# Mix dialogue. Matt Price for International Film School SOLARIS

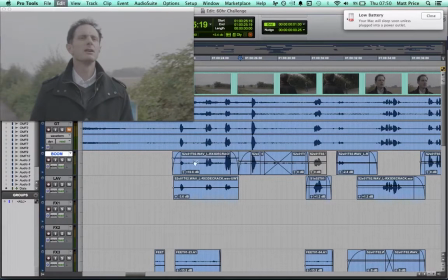4:09 So we're getting more of those birds, for instance. So that's why that isn't very good.
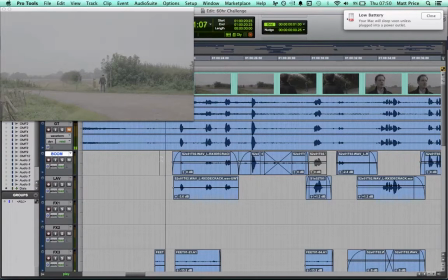4:16 So we want to kind of try and just focus on the dialogue.
Hey, excuse me.
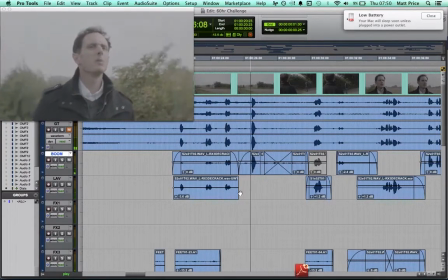4:25 Wait.
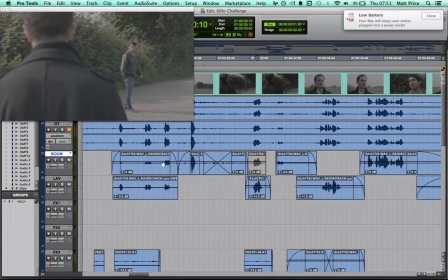4:29 So what I've done here is I've also added some of the footsteps from earlier on. I just added onto the end just to keep the foley a bit smoother.
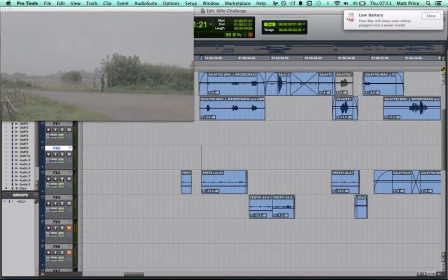4:37 You can see them here. So this is just already recorded.
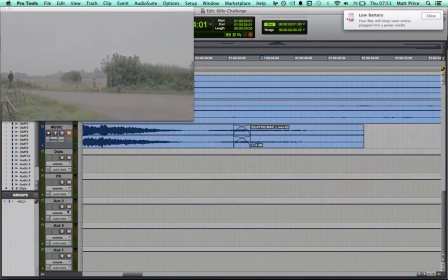4:44 But obviously in Pro Tools I need to do this thing. Solo save, as it is called. Which means I'm actually able to solo tracks and listen to them.
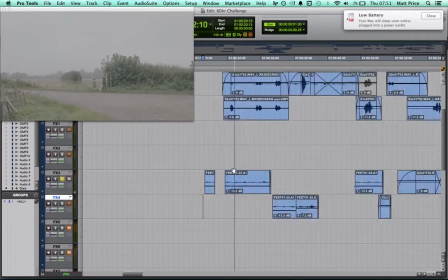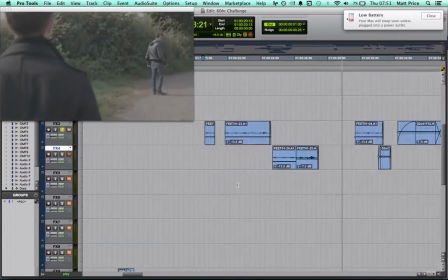5:05 so you can see the birds are actually still in the feet track as well, which is not ideal, I'll admit.
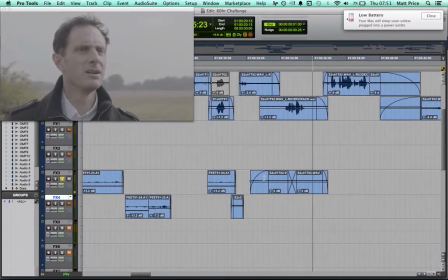5:13 And then we have some Atmos to keep things smooth.
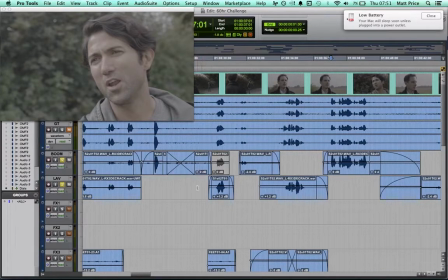5:17 So, for instance, if I'm just playing both sources, sometimes I've just used one as well, just because the other one will be louder.
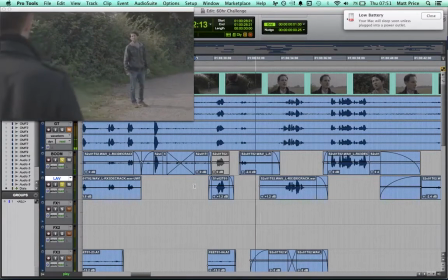5:26 What are you doing? Nothing. Just seeing you put some flowers down.
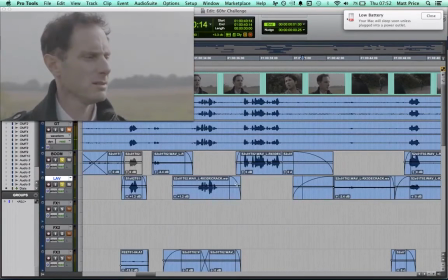5:33 No, they fell in the road. I was just putting them back.
So you can see here we've got a bit of a change. No, they fell in the road.
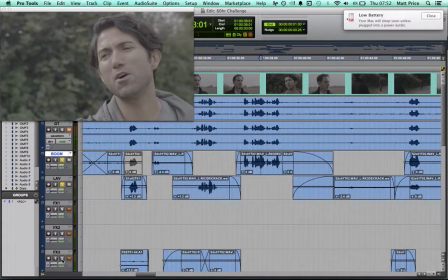5:42 So I've added this.
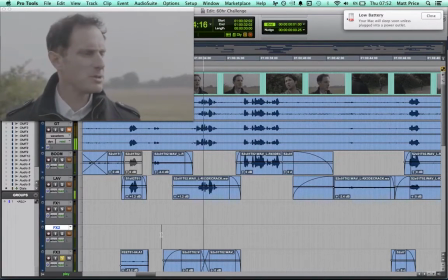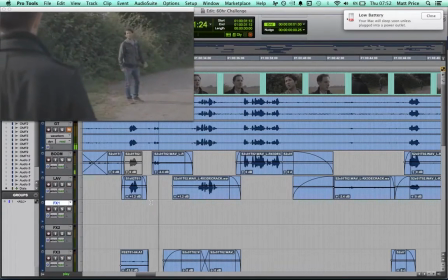5:51 And so when you play it all together.
Nothing. Just seeing you put some flowers down.
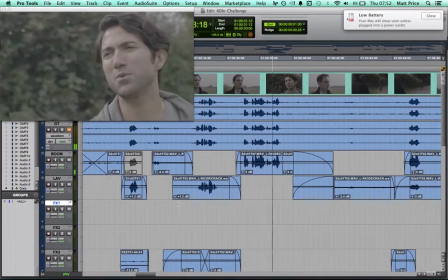5:59 No, they fell in the road. I was just putting them back.
So there is a bit of a swell there.
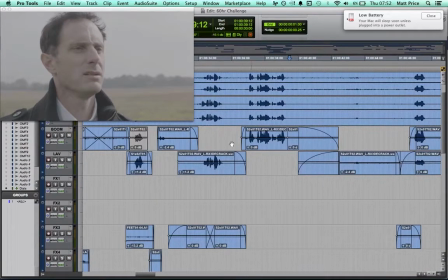6:04 But you can see the general idea of just trying to have. We've got to try and match the noisiest track to the quietest track, unfortunately, and try and find a middle area.
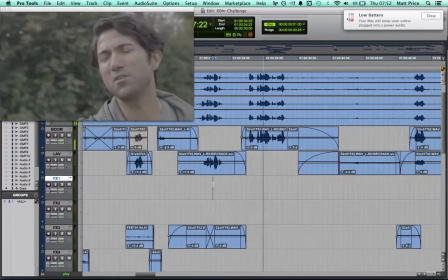6:13 No, they fell in the road. I was just putting them back.
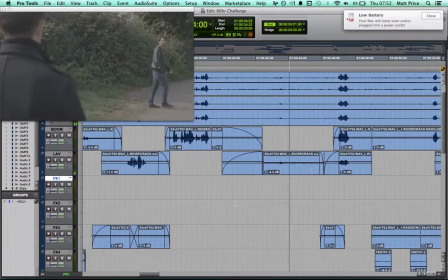6:18 And these long fades just help with transitions as well, because now we've changed background again.
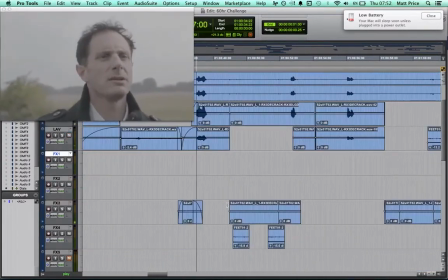6:23 He was only 9.
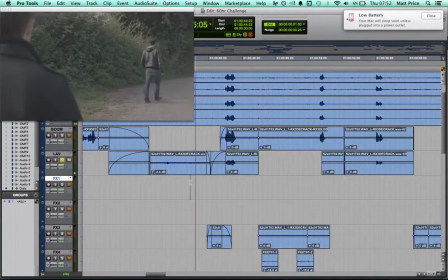6:28 And so originally between these two.
He was only 9.
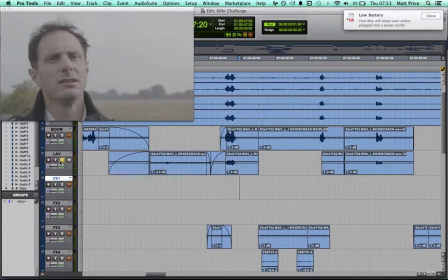6:33 We've obviously gone from footsteps to having no footsteps, which is a bit jarring, so I added this.
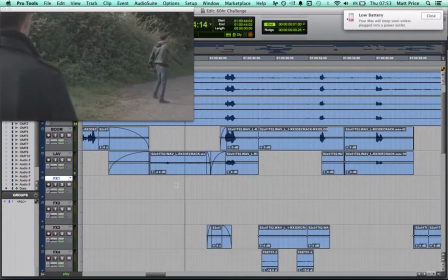6:40 Just more traffic again, and so then we get.
He was only 9.
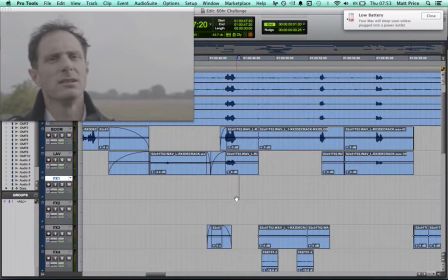6:46 And now it sounds like he's just walked away and he's kind of off screen, which he is, which is great.
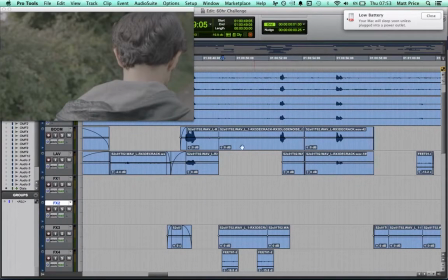6:51 You'll see that I've actually de-crackled this and denoised a lot of this just because of the traffic.
Who was?
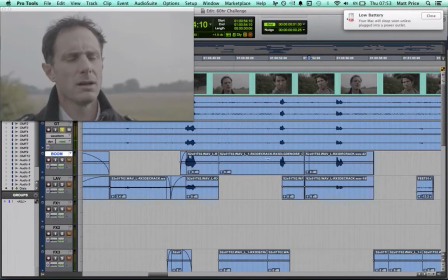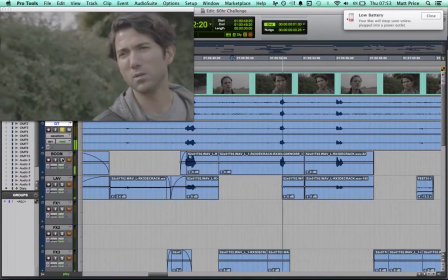7:06 So you can see it's much louder here.
Who was?
Then here.
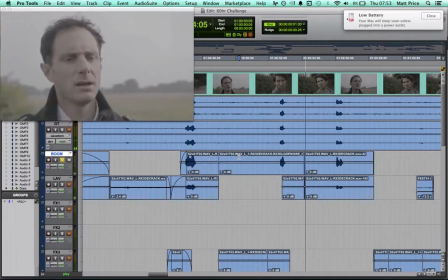7:14 Who was?
Quite a big difference actually, which is quite cool.
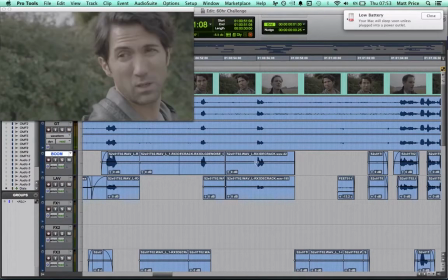7:23 And then because he's naturally a bit louder there, I've kind of kept the background noise of the track here to then make it sound more consistent. So reduce this, but then added some in, and then it matches similar to this shot.
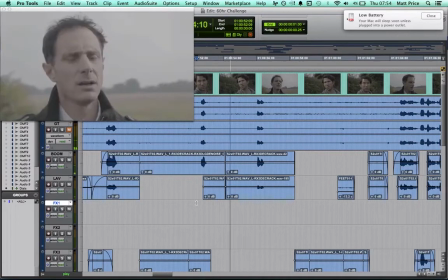7:42 Who was? My son.
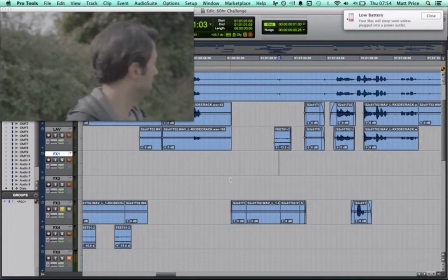7:51 Now you'll see with some of the, trying to find room tone is often quite difficult. So you see, even with this room tone having breaths in it, it kind of works for the shot.
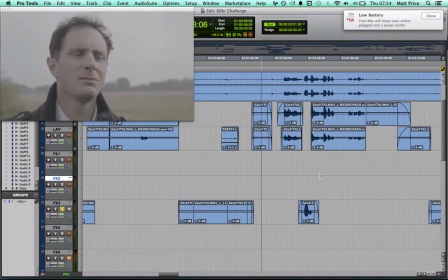8:06 It's obviously very subtle and there's more Atmos that goes into this.
No.
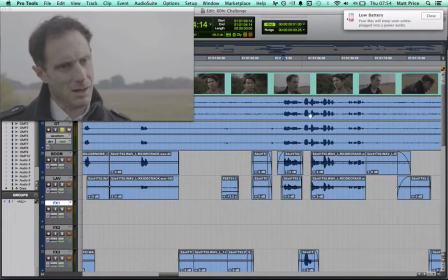8:15 And so, for instance, here we had slightly overlapping dialogue.
I'm sorry. No, I've just noticed it. It's fine, thank you.
So you can kind of hear in the background.
No, I've just noticed it.
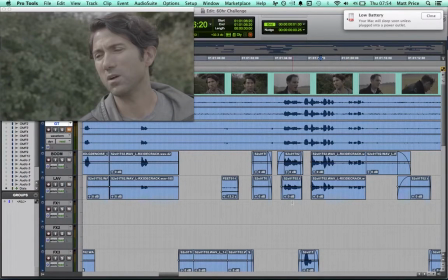8:27 So, to help us out there, we've kind of separated it out. So it's.
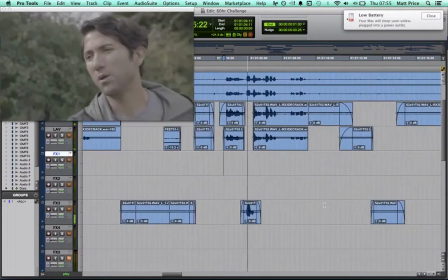8:32 I'm sorry. No, it's fine, thank you.
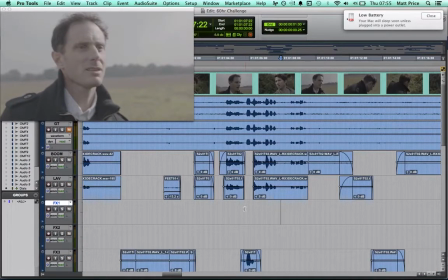8:36 And so then I found his, and then it just allows me more control, basically.
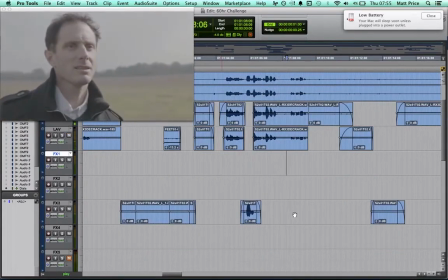8:41 I'm sorry. No, I've just noticed it's fine, thank you.
And then I've used the boom on this character and the lav,
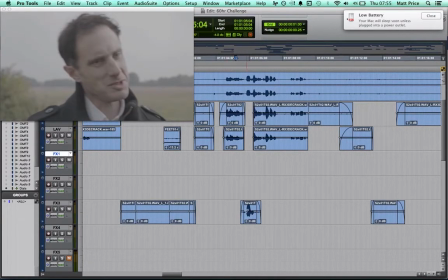8:50 because I want a bit of that background noise to kind of match the radio of this.
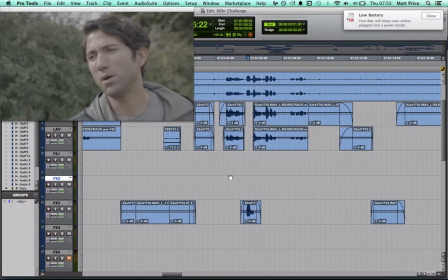8:55 And obviously the boom was even louder, so to reduce noise, I took away the boom. Not so worried about perspective in terms of context, because we're so close, so that's fine.
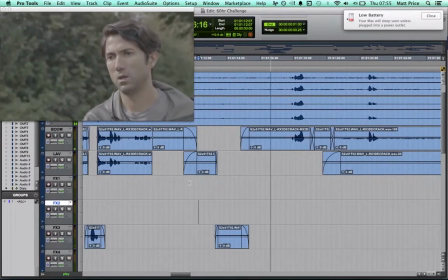9:10 And you'll notice that I'm doing room tone all the way through. This is because dialogue is played out mono, so it feels like it's right in the center of the screen. So when you use stereo effects, they do feel like they're filling out the sides a little bit,
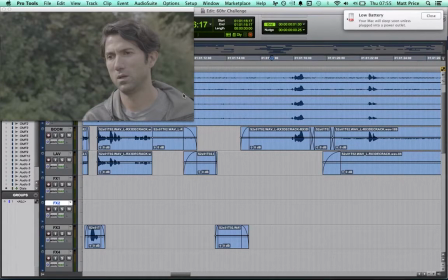9:26 and that gives you a bit more depth, but you need to have consistency kind of in the middle, because that's where the main focus of everyone is going to be, because often the characters are talking in the middle of the screen.
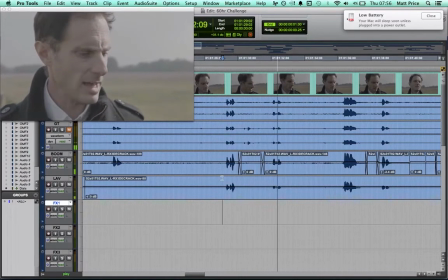9:38 People forget. I don't care.
So in terms of getting rid of things like this.
People forget. I don't care.
We're able to just kind of steal a bit of room tone from somewhere else.
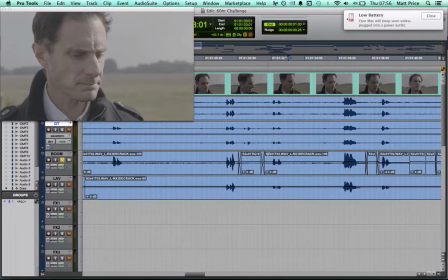9:58 Notice within the same take, which is ideal. People forget. And notice there's a bit of a... There's still the nose kind of...
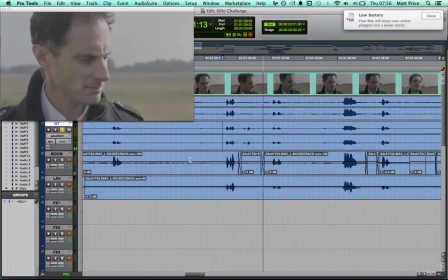10:12 People forget.
Which is kind of shorter. But again, it kind People of helps...
I don't care.
It kind of helps performance a little bit because it's kind of like he's choking up. So that's kind of another interesting aspect of the sound.
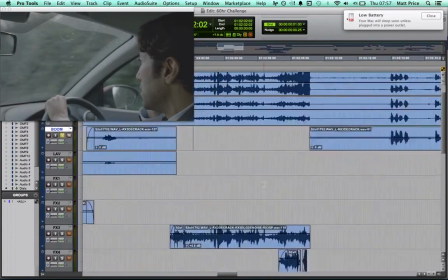10:32 And then as we go into flashback and kind of sound design, I mean, I guess I'll kind of talk about the layers that are going on there, but...
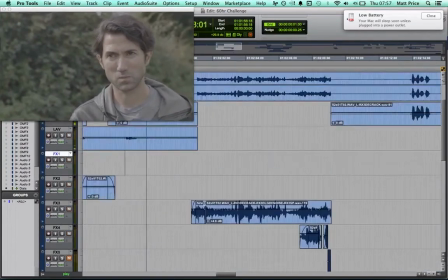10:39 Slow down sign.
Oh, I'm playing guide track as well.
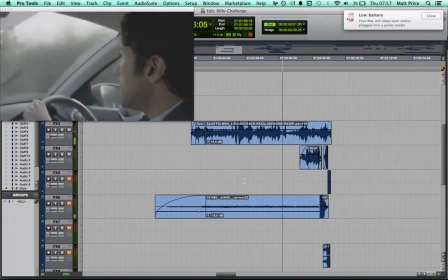10:46 I'm hurrying. Listen, I can't... My best, but I ain't gonna be there.
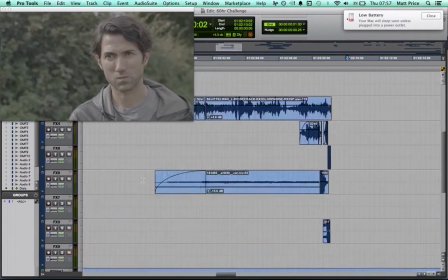10:55 I wasn't even playing the whole thing. But this was really cool, actually. I really enjoyed how this kind of came together in terms of just kind of being quite impactful.
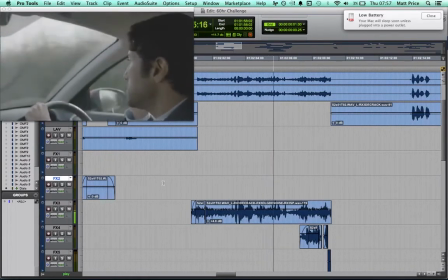11:06 I am. I'm hurrying. Listen, I can't... My best, but I ain't gonna be there.
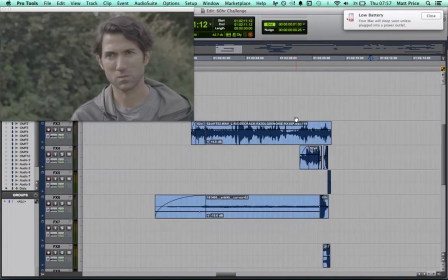11:15 So it's actually really impactful, just kind of building up. And I purposely tried to keep it mundane just so the payoff could be even bigger.
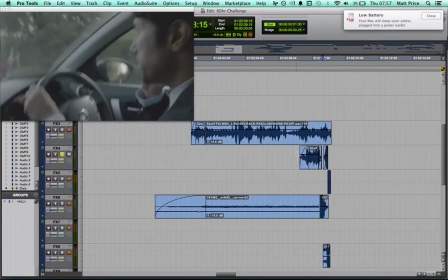11:23 So broken down into different elements, it's...
My best, but I ain't gonna be there.
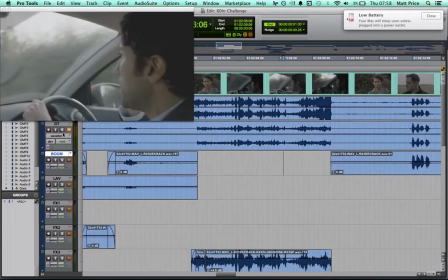11:29 So actually, there wasn't this dialogue before.
I can't...
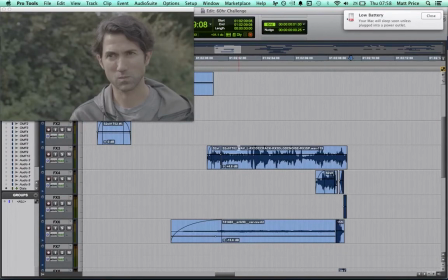11:40 And this is kind of unfortunate because we kind of needed to kind of keep it to a sharper payoff. Just let me... plug in my
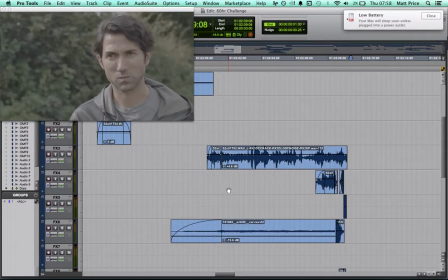11:59 computer before the battery runs out, which is never a good thing.
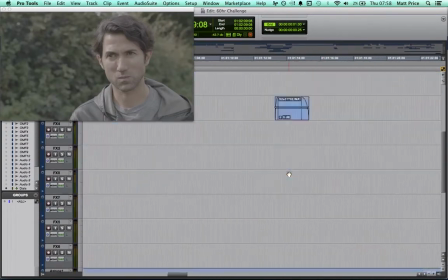12:10 Sound design elements apart. Let's kind of go back and we can also look at what we've added for atmosphere.
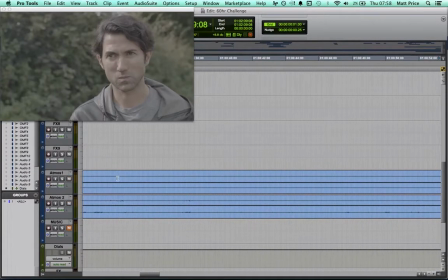12:18 So we've added kind of two.